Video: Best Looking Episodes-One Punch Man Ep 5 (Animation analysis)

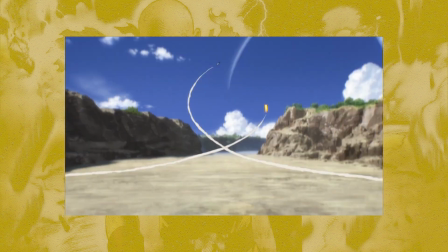And we switch to this extreme long shot, then zooming in as they take flight,
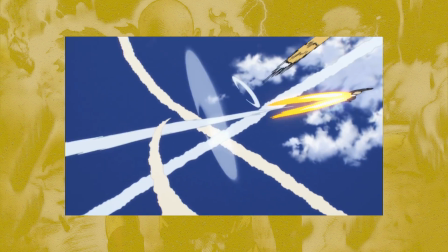with the camera also gradually spinning around with some quite unique angles as Saitama continues to dodge all the attacks with ease,
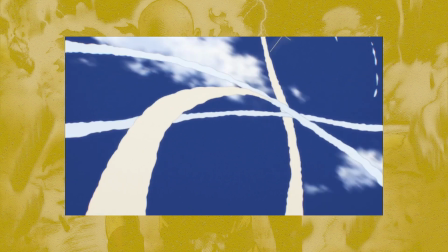and we're just left with all these trails of smoke through the air, almost like an aerial dogfight.
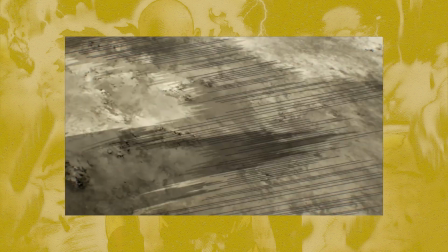Then suddenly the camera shot is on its side looking directly at the ground, then spins around and we get a brief glimpse of the two with all these speed lines on the ground adding to the motion.
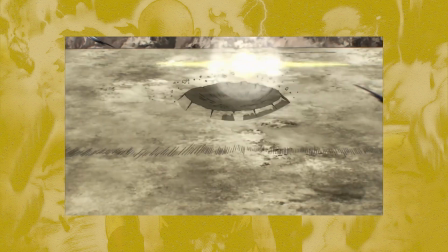Then you just see a crater and there is a trail of smears, and then they both disappear off screen for a brief glimpse,
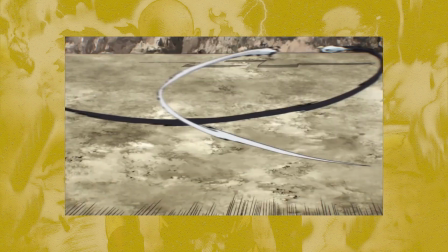then reappear for a brief one frame, and this same action repeats the whole time while the camera is just moving forward through all the debris and smoke.
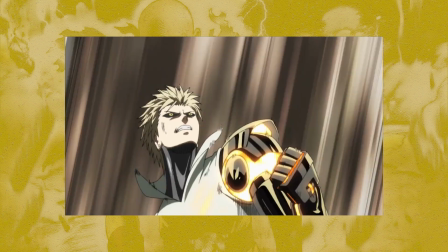And particular point of interest, I love how the smear frames are animated on twos.
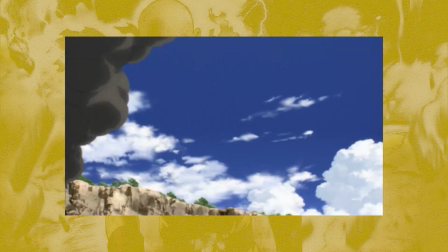Now, from what I've seen when I've broken down scenes in the past, and even like before, they are generally animated on one,
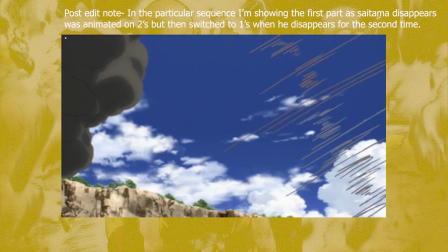so every one frame is a completely different action, like you can see here, to accentuate speed.
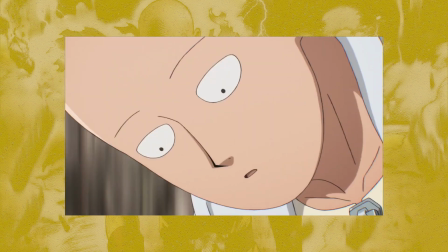But by animating on twos, it slows everything down just that slight bit and allows you to capture all the smear effects in action, and it just looks gorgeous.
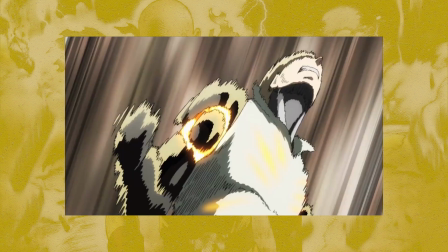And you also get a couple sparks in between as Genos is leaping up. It makes the characters feel incredibly fluid.
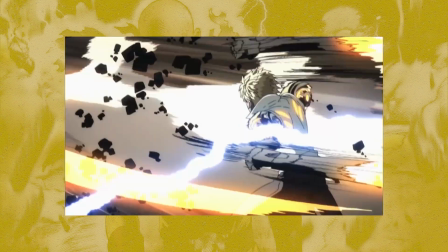Soon after, we just see craters and then a flurry of punches with a lot of thick, heavy speed lines, which what seems to be a chalk brush of some sorts,
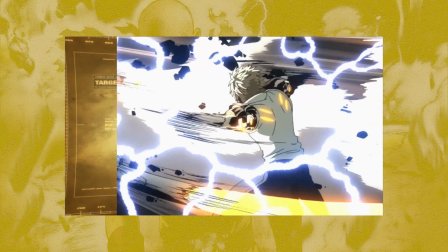giving this gritty feel to some of the lines. Genos then attempts to track Saitama and lands with this grand entrance,
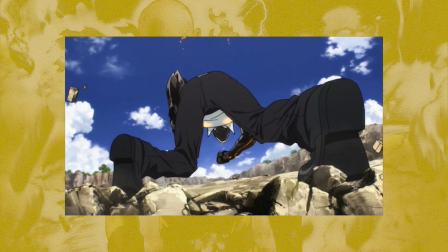with the camera positioned on the ground, looking directly behind him with quite a unique pose, and once again with great body language as well.
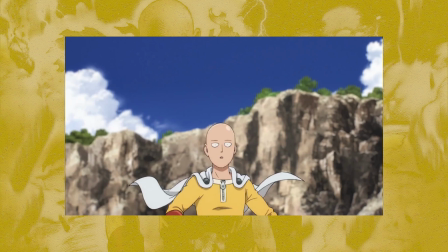It doesn't feel stiff in any way. And then we have a really detailed display of Genos's built-in power, which is dodged with ease,
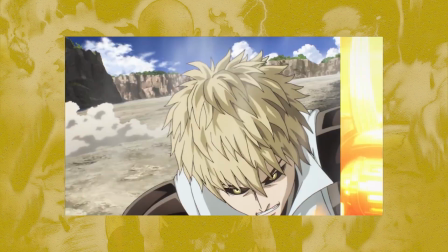and soon after we get this great little bit of quite bouncy and fluid character acting as Saitama tries not to lose balance.
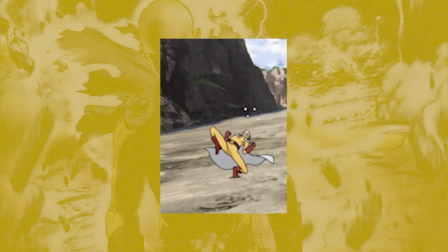You have some quite exaggerated poses here.
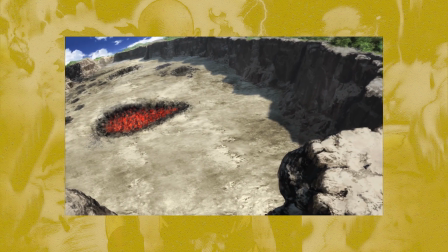But now getting to the finale, we have a panning shot of the battlefield with one portion still being animated with steam still rising out of this burning pit.
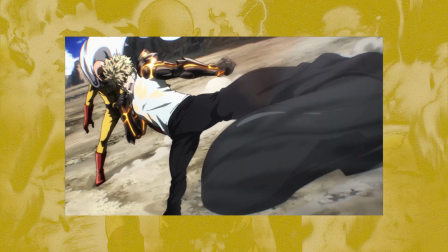Soon after, Genos has a shot at Saitama, launching a kick directly at the viewer with quite stretched out proportions.
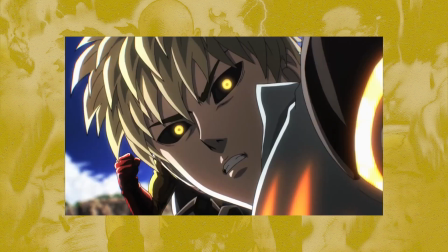The music then builds up as he vanishes behind him, with the sound of drums becoming louder, with the overall tone becoming more darker as well.
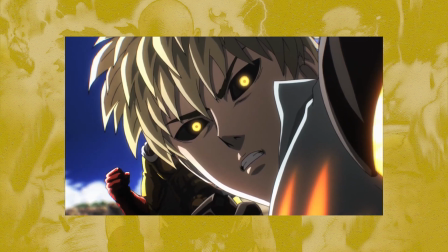The camera is initially locked solely on Genos' expression, then slowly pans around to Saitama,
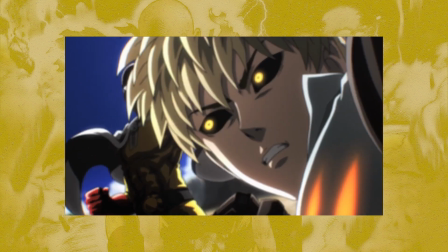who is covered in a lot of dark brownish tones, with these glaring white eyes and a small glimpse of red from his gloves,
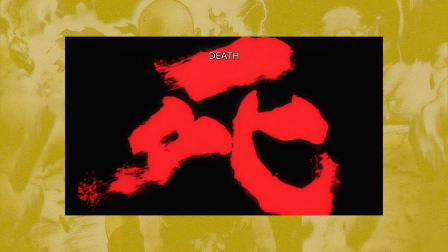creating quite an ominous atmosphere. However, this is amplified even more as the symbol of death is planted boldly on the screen with drenched in red,
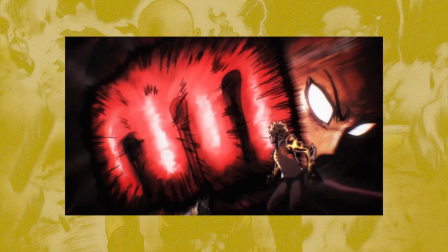then transitions to a gigantic fist launched directly at him, with a heap of thick speed lines surrounding it,
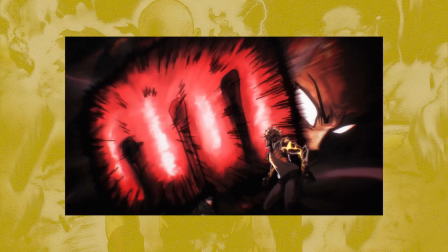with those white glaring eyes once again in the background.
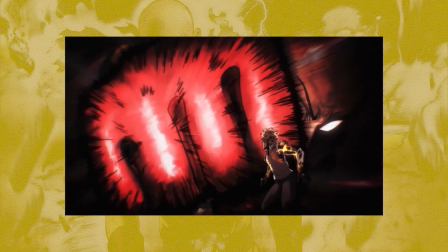Genos is additionally scaled really small, making him feel tremendously vulnerable and weak in comparison. Furthermore, the color palette completely changes to a lot of red tones, further giving off the feel of impending doom. And at the last moment, Saitama stops and the camera just zooms out to an extreme long shot,
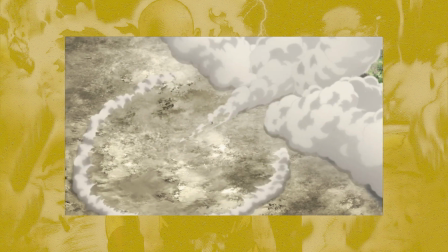again which helps sell how powerful these characters are when you see this enormous cloud of smoke with just the characters barely visible.
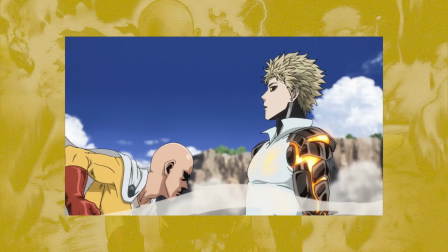Soon after, the black tones that were covering Saitama's face disappear and his bouncy,
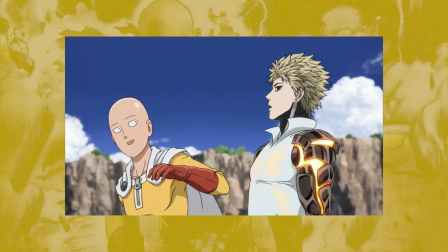happy expression returns, and then we get a visual representation of how I felt after that fight.
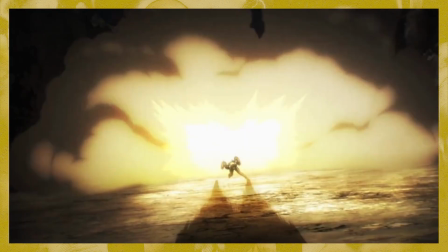So that was an absolutely insane battle, exceptional storyboarding, countless well-framed shots, and I mean the camera movement was just out of this world.
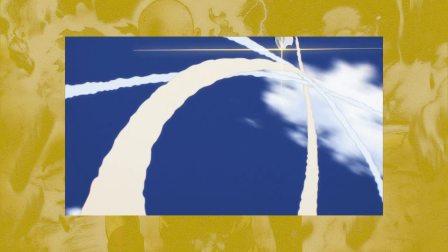Great timing as well.
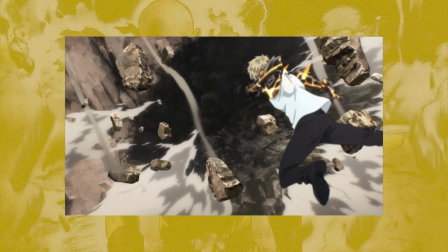Even though this was a very fast-paced battle, like I said before, you always would have a brief pause in between all the action, just allowing you to take it in.
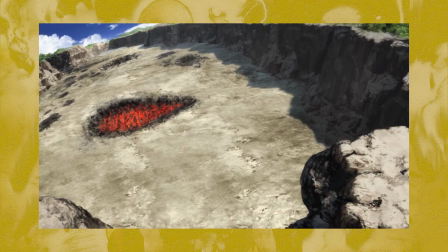The storyboard additionally gave a great sense of scale, like this battle really felt like you had two superhuman opponents dishing out attacks on one another.
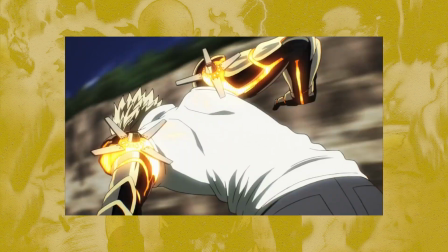Artwork was also on point. The key animators consistently provided fluid animation, and the music, although I only touched on it briefly,
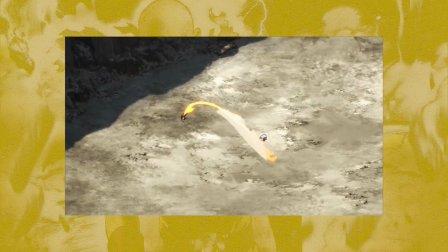for the majority of the fight you had a kind of upbeat tempo with some female vocals laid over the top at times,
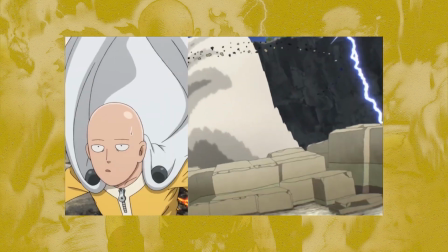almost sounding ethereal in a sense, especially when the vocals kick in as the camera pans over that massive hole in the cliff Genos has just made,
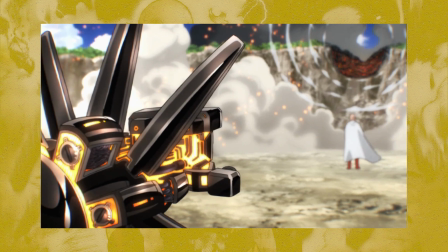like you're seeing his godlike powers in a sense, or at least that's how I felt.